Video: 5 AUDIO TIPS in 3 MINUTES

Alright, so here are 5 music and sound effect tips for better videos. Tip number 1, obviously put the right song for the right vibe.
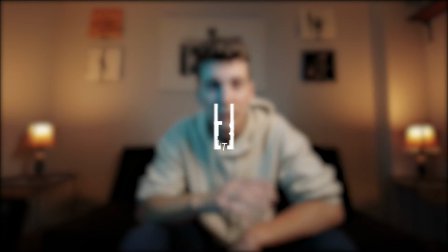[0:06]
So for a talking head like this, I would definitely, personally, this is my opinion, whether you like it or not, I would not put death metal over a talking head like this. But it's your thing, you do you, boo.
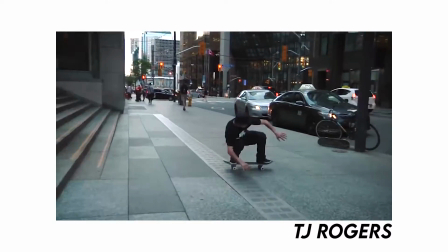[0:18]
And on the other hand, I would not put soul music over a skate video. Alright, second tip, embrace the natural sounds.
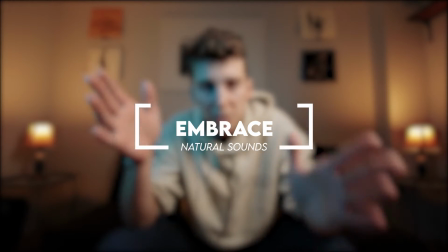[0:25]
What do I mean by that? This is specific to live performances. For example, a few weeks ago, I filmed my friend in New Brunswick playing a live acoustic version of one of his songs, and as I told him, embrace the natural sounds, right?
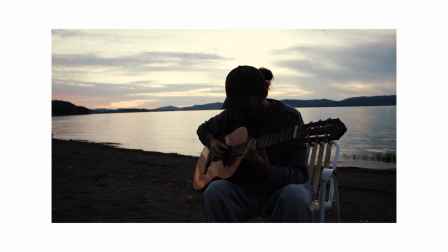[0:36]
There was waves, birds chirping. It helps show that it was all shot in one take. It wasn't shot in a studio where you could do 20 takes. So I think that has its own style, it has its own value, and it's also very hard to hide cuts because it won't sound natural. You can't cut in the middle of a wave or in the middle of, I don't know, a bird chirping. Use sound effects to build tension. It helps keep the viewer longer, and that's what you want ultimately, right? Just like for this video. A great example of this would be in 22 Jump Street when Schmidt banged the captain's daughter.
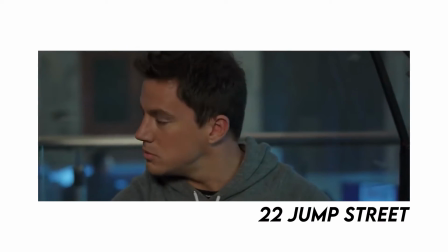[1:06]
The time that it takes for Channing Tatum to realize what just happened, you hear the sound effects.
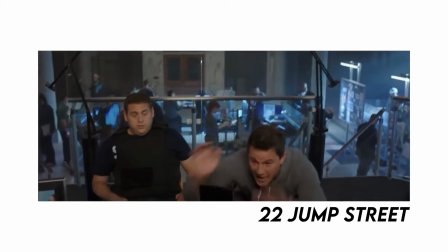[1:12]
It builds up and a bing, light bulb. Classic effect. In this case, it helps build humor.
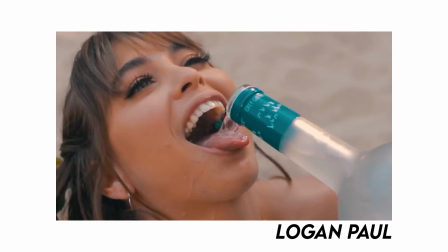[1:18]
This is used by a lot of famous YouTubers such as Logan Paul, and a lot of his intros. It helps you stay hooked for longer. Using sound effects as a transition. What do I mean by this? A great example would be Hayden Robbins. He does a whole tutorial on this. You use similar sounds to transition from one place to another. For example, you drop your utensils, the next scene, you're picking up your keys. It just blends in together very nicely. This is often used in movies as well. A great example would be in the recent movie Les Voyeurs, and they use camera shutters for a lot of transitions. Since one of the main characters is a photographer, they use this to transition from one scene to another.
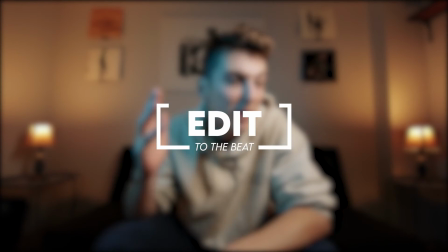[1:58]
Last but not least, my personal favorite, editing to the beat of a song. Some people do deviate from this for artistic reasons. They don't want it to be predictable. But in general terms, I love to do this for every one of my client videos and my YouTube videos.
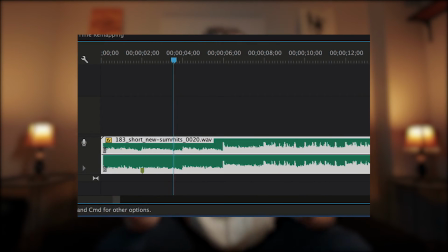[2:11]
Some people use markers on their timeline to know when they're gonna cut their clips. Personally, I like to keep longer clips at the beginning of the video, and then when the bass drops, that's when I start to pick it up and I start to cut on bass drums and hi-hats, and I try and alternate it. The most common thing is to cut to the bass drop. It just kind of feels right to have a cut there, you know?
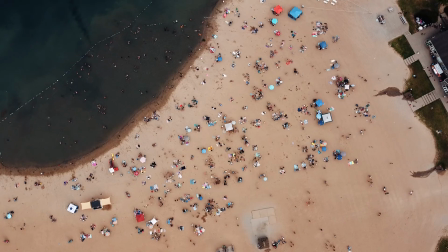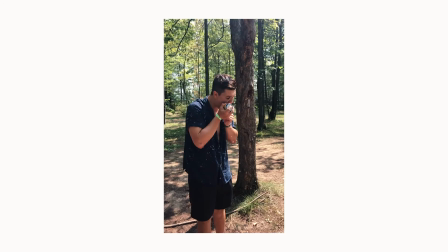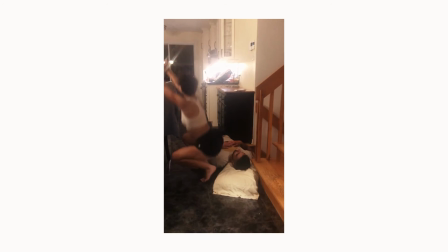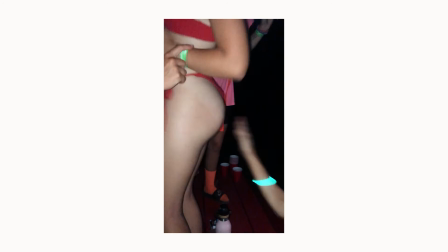I hope this was somewhat worthy of my school project, and hey, if I can get a few views on it, fucking might as well.